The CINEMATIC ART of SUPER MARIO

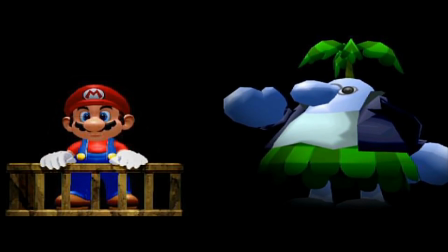(4:04)
This could either be due to the limited resources, experimental film production, or to symbolize Mario's isolation.
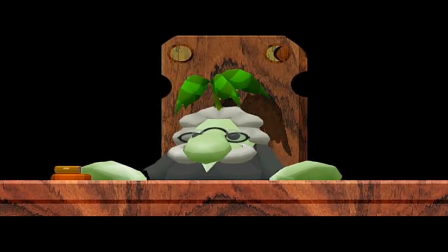(4:11)
It's interesting, to say the least. Beyond that, there's not too much to say.
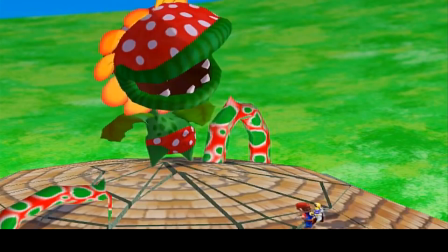(4:16)
It's mostly reaction shots, eyeline matches, and establishing shots or panning movements following whatever action is going on.
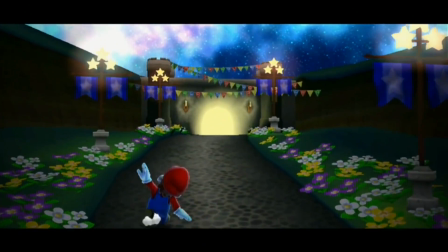(4:26)
Super Mario Galaxy.
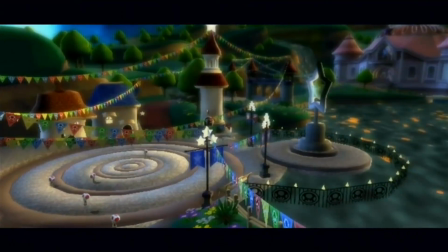(4:28)
At this point, having most of the basic filming techniques established, Super Mario Galaxy uses a couple of techniques to get its tone out to the player.
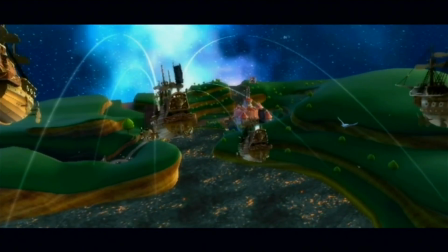(4:37)
For a start, at the very beginning, the opening feels quite dramatic and in your face,
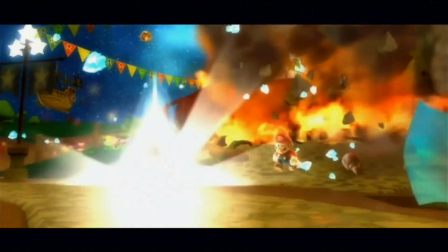(4:42)
and that's because as Mario is avoiding the falling meteors, the camera is staying low to his level.
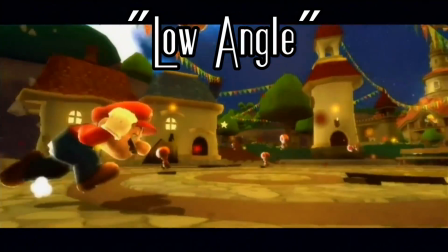(4:47)
This is called a low angle perspective and makes Mario and the Toads feel more relatable as you are positioned
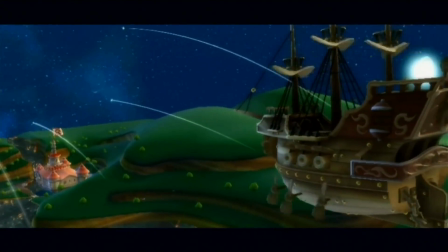(4:54)
in just a dangerous position as they are. From the perspective of Bowser's ship, this just wouldn't have nearly as much impact.
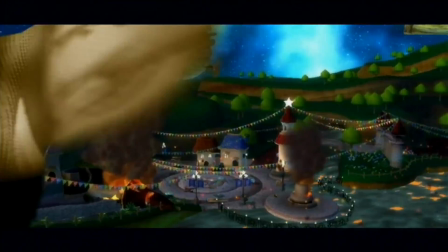(5:00)
Next, we get a flash cut from one of Bowser's flags to another one of his flags.
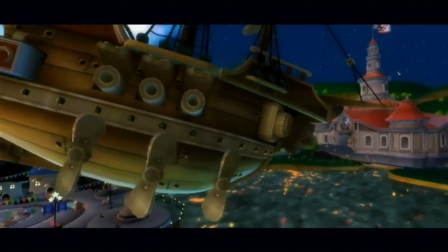(5:05)
A simple little transition from Mario's small-scale story to the much larger one of Bowser's.
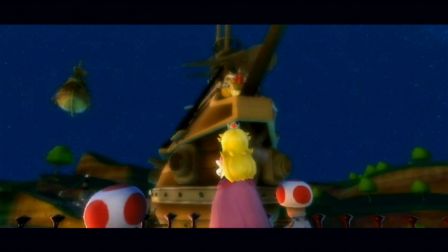(5:11)
I'm surprised this actually appeared. When Bowser first makes his appearance, the camera utilizes what is called a dolly zoom.
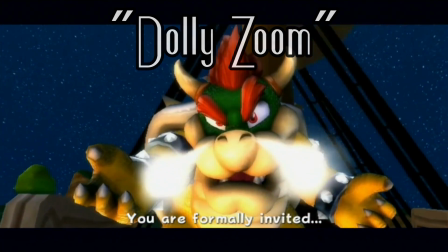(5:19)
Dolly, in its simplest term, basically means a camera on wheels, and zoom, you probably already know.
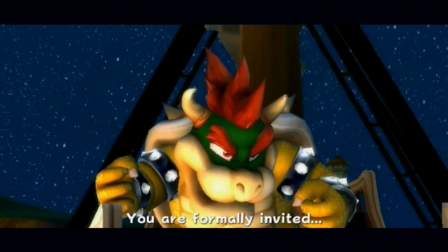(5:25)
What's going on here is a trippy perception trick where the camera is being pulled backwards on its wheels whilst at the same time zooming in.
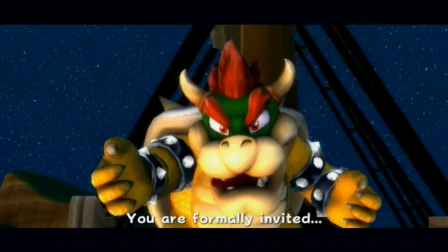(5:33)
Because of this, the perception of the camera is technically still in the same place, but the perception of the context around it is super warped. It's usually used as a crazy dramatic reveal or realization. Most notably, it appears in the movie Jaws.
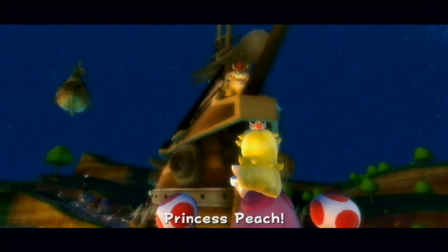(5:50)
Here, it's because Bowser's such a threat. Nice one, Nintendo!
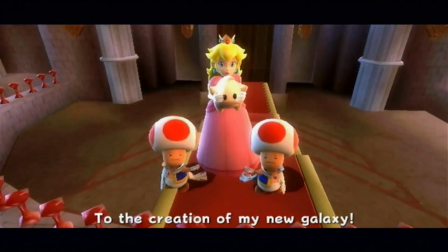(5:55)
Following through with that, Bowser's view next disempowers Peach and the Toads as the camera is at a high angle,
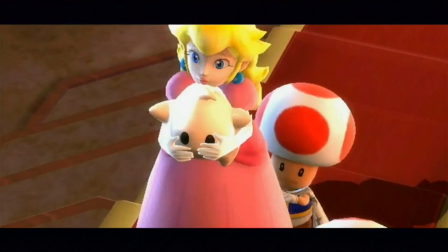(6:02)
literally looking down on them to make them seem much more small and manipulatable.
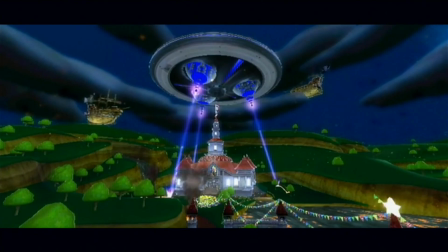(6:06)
We also get some cross-cutting within the sequence, where we see the cutscene edited to show two parallel events: the alien abduction and Mario rushing to the rescue.
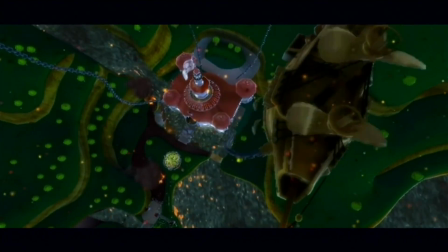(6:15)
This is often done in films to make two separate scenes feel like they're occurring simultaneously.
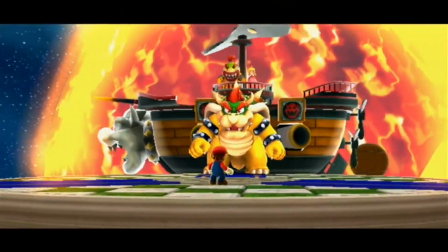(6:21)
Most of the in-game cutscenes are pretty standard, so we'll jump to the ending again.
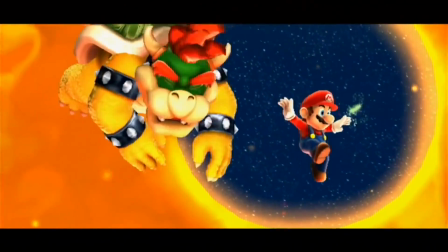(6:26)
When Mario dishes out the final blow to Bowser, it repeats multiple times for dramatic effect.
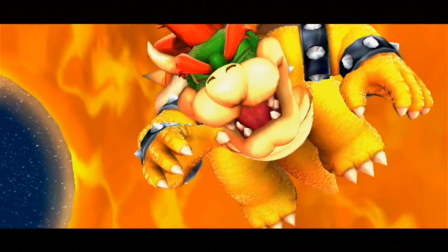(6:31)
And though that's likely all there is to it, I figured I'd use this opportunity to mention the difference in Western and Eastern approaches to action-based filmmaking.
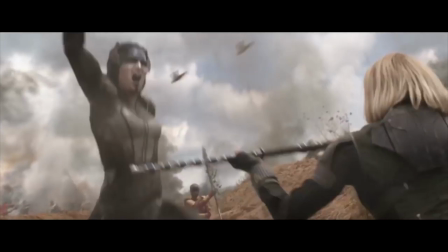(6:39)
See, in the West, it's become common to minimalize the punch of a hit in favor of more hits.
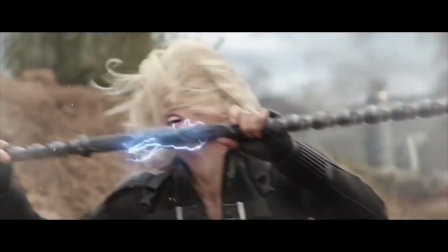(6:46)
In films produced by Marvel, like Infinity War for example,
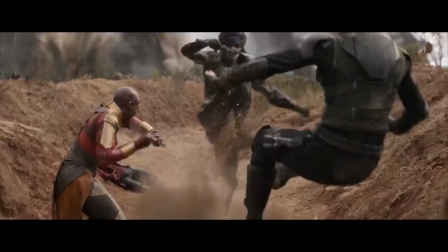(6:49)
they literally cut away from the frame where contact is made to make it faster and fluid, rather than strong.
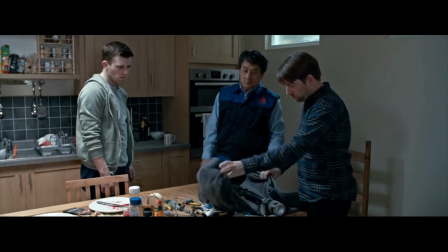(6:56)
Whereas in, say, Jackie Chan films, some hits are cut so that they appear twice,
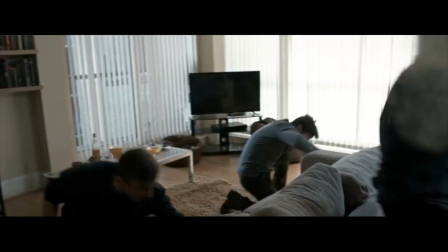(7:01)
though very subtly through just a few frames, making each hit a harder hit for the audience to really feel the power behind it.
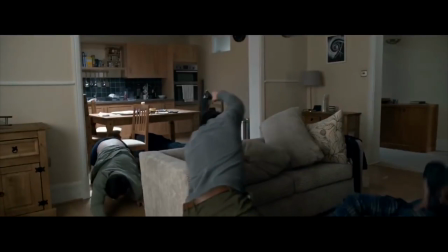(7:08)
Just an interesting little tidbit I thought you might want to know.
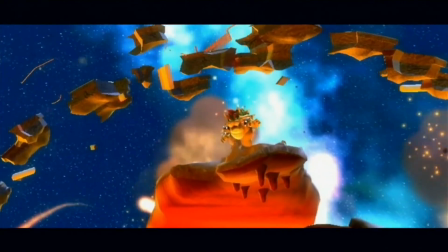(7:11)
Moving on, when Bowser's stumbling on his little planet, the camera is probably as close to being described as handheld as it can be,
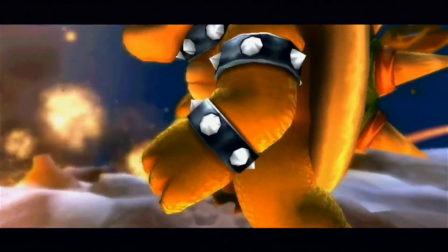(7:18)
being naturally shaky because it's not being supported by a tripod. Usually this is used to heighten action or movement, make characters more relatable and real,
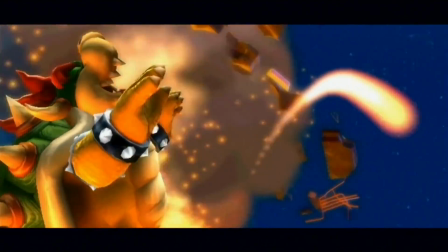(7:26)
or like in this case, adding a sense of disorientation and lack of stability. And this is very clearly an intended effect because this was created digitally.
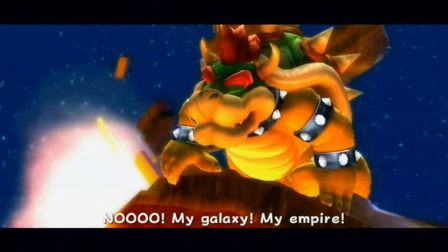(7:35)
There is no such thing as a handheld camera in the digital world.
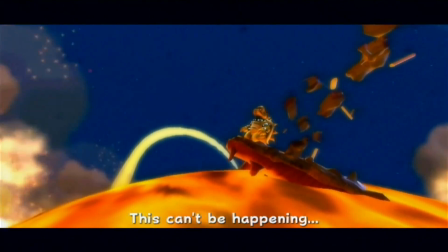(7:37)
They would have to manually keyframe the camera to move in this jarring motion to replicate the feeling of it being held loosely in someone's hands.
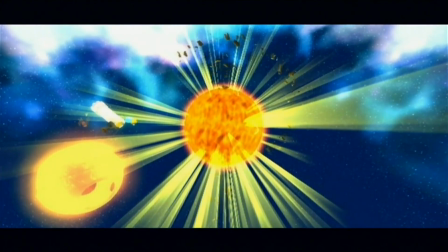(7:45)
Everything else in the Super Mario Galaxy ending is fairly standard.
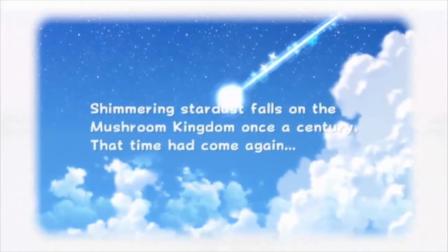(7:53)
So, Super Mario Galaxy 2.
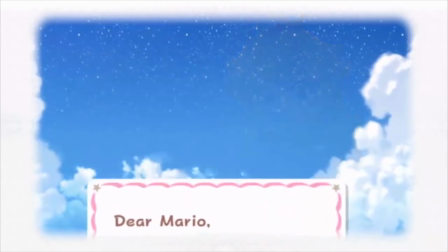(7:56)
Presumably fairly samey to the first game, something it does try quite uniquely is give us an animated storybook effect for its opening cutscene.
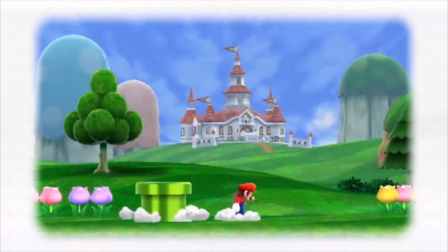(8:04)
The actual shots in it are quite generic, but the heavy white border effect basically acts as an overblown vignette.